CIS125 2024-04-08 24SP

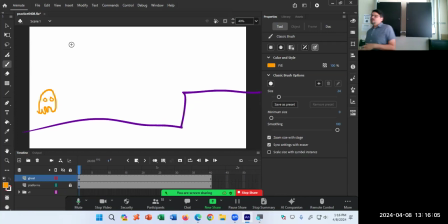But the concept is a pre-movement before a movement is one of the principles, and it's exaggeration. And the more you exaggerate it, the more cartoony it looks, the more it could go, depending on how exaggerated, it could be realistic or exaggerated.
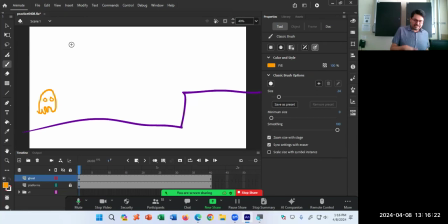But this little ghost, before it starts to move, is going to do a pre-movement. We're going to frame five. And for the moment, we're kind of randomly picking frames. As we get more practice, we'll be able to refine it.
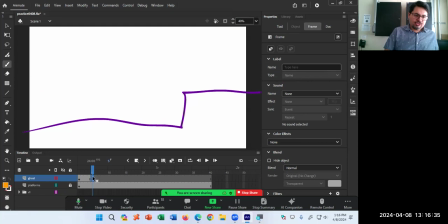Frame five, F7, turn on onion skin so I can see the previous drawing. I'm going to draw pre-movement by tilting the character back a little bit.
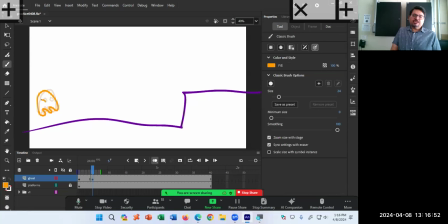This is again where these little floaty legs or whatever can be used as a way to also kind of suggest motion. And the eyes could be a way to suggest motion as well. We could draw and deform the eyes in the direction of movement as well.
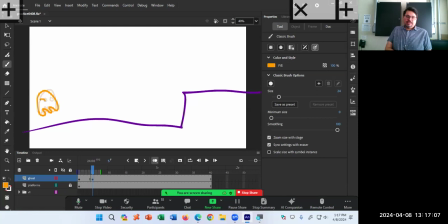So I'm also going to make the eyes like that, because the eyes are, because the body's kind of moving this way first and then that way. So
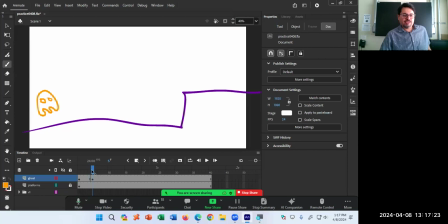stationary pose, pre-movement, then movement. So skip two more frames, F7, onion skin. And again, the art of all of this.
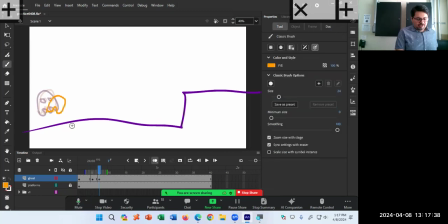Do we start to draw the forward motion here? Or do we start to draw the forward motion here? Yes and no. If we started to do the forward motion close to the original motion,
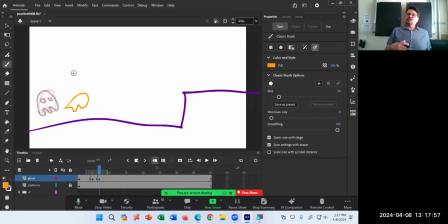that is a slower movement. If we start to draw the forward motion further, that is a faster motion, because we were at this point here and then suddenly we're at that point. Speed, the illusion of speed, even though it's only two frames.
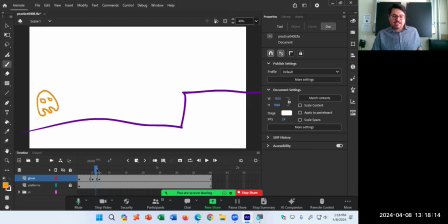It's only two frames, two drawings, two poses, but we've gone from here to here fast. If the drawing were only this far, moving from here to here, haven't moved as far.
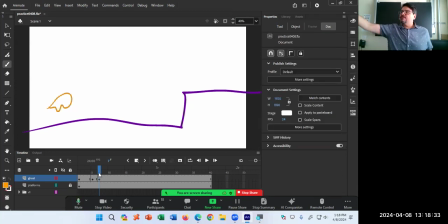It's still the same two drawings, but if I draw the drawings further from the previous pose, fast, the illusion of speed. If I draw them close, the illusion of slow. If I have that drawing way out over, if I have that drawing way out over here,
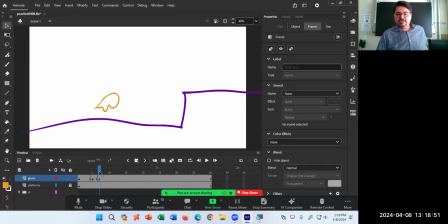well, from here to suddenly here, that's like supersonic speed. That's the sort of the art that is harder to teach. There's a pose with no movement. There's a pose with pre-movement. There's a pose with movement. Then you have to decide how far is that movement.
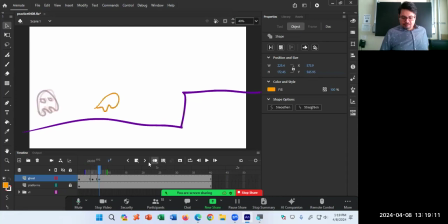Again, we're beginners. Don't worry too much. But based on your previous drawing, I'm going to go that far, some amount of movement. And then I'm also going to add in the eyes, because now the movement is starting to be in that direction.
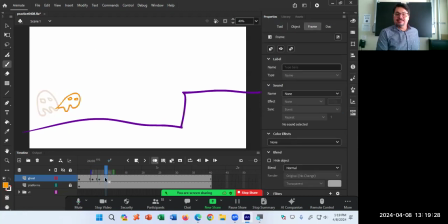Skip two more frames, F6, F7. Draw the ghost further along, again, to try to create in your mind how fast it is and ethereal it is. There's a lot of nuance, but I'll keep it simple.
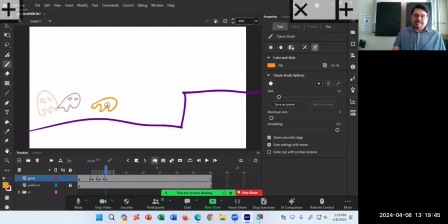I'll keep it in the terms of, okay, it's moving in that direction and it's trailing and it's deforming in that direction. And how many frames do I need? I don't know, as many as you want, as many as you need, as many as it feels right.
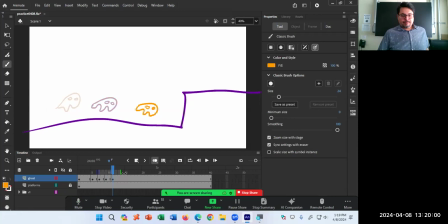And moving over, I guess I'll try to go just for round the numbers, which don't matter. I'll try to go to frame 15 or so. Still moving forward, skip two frames.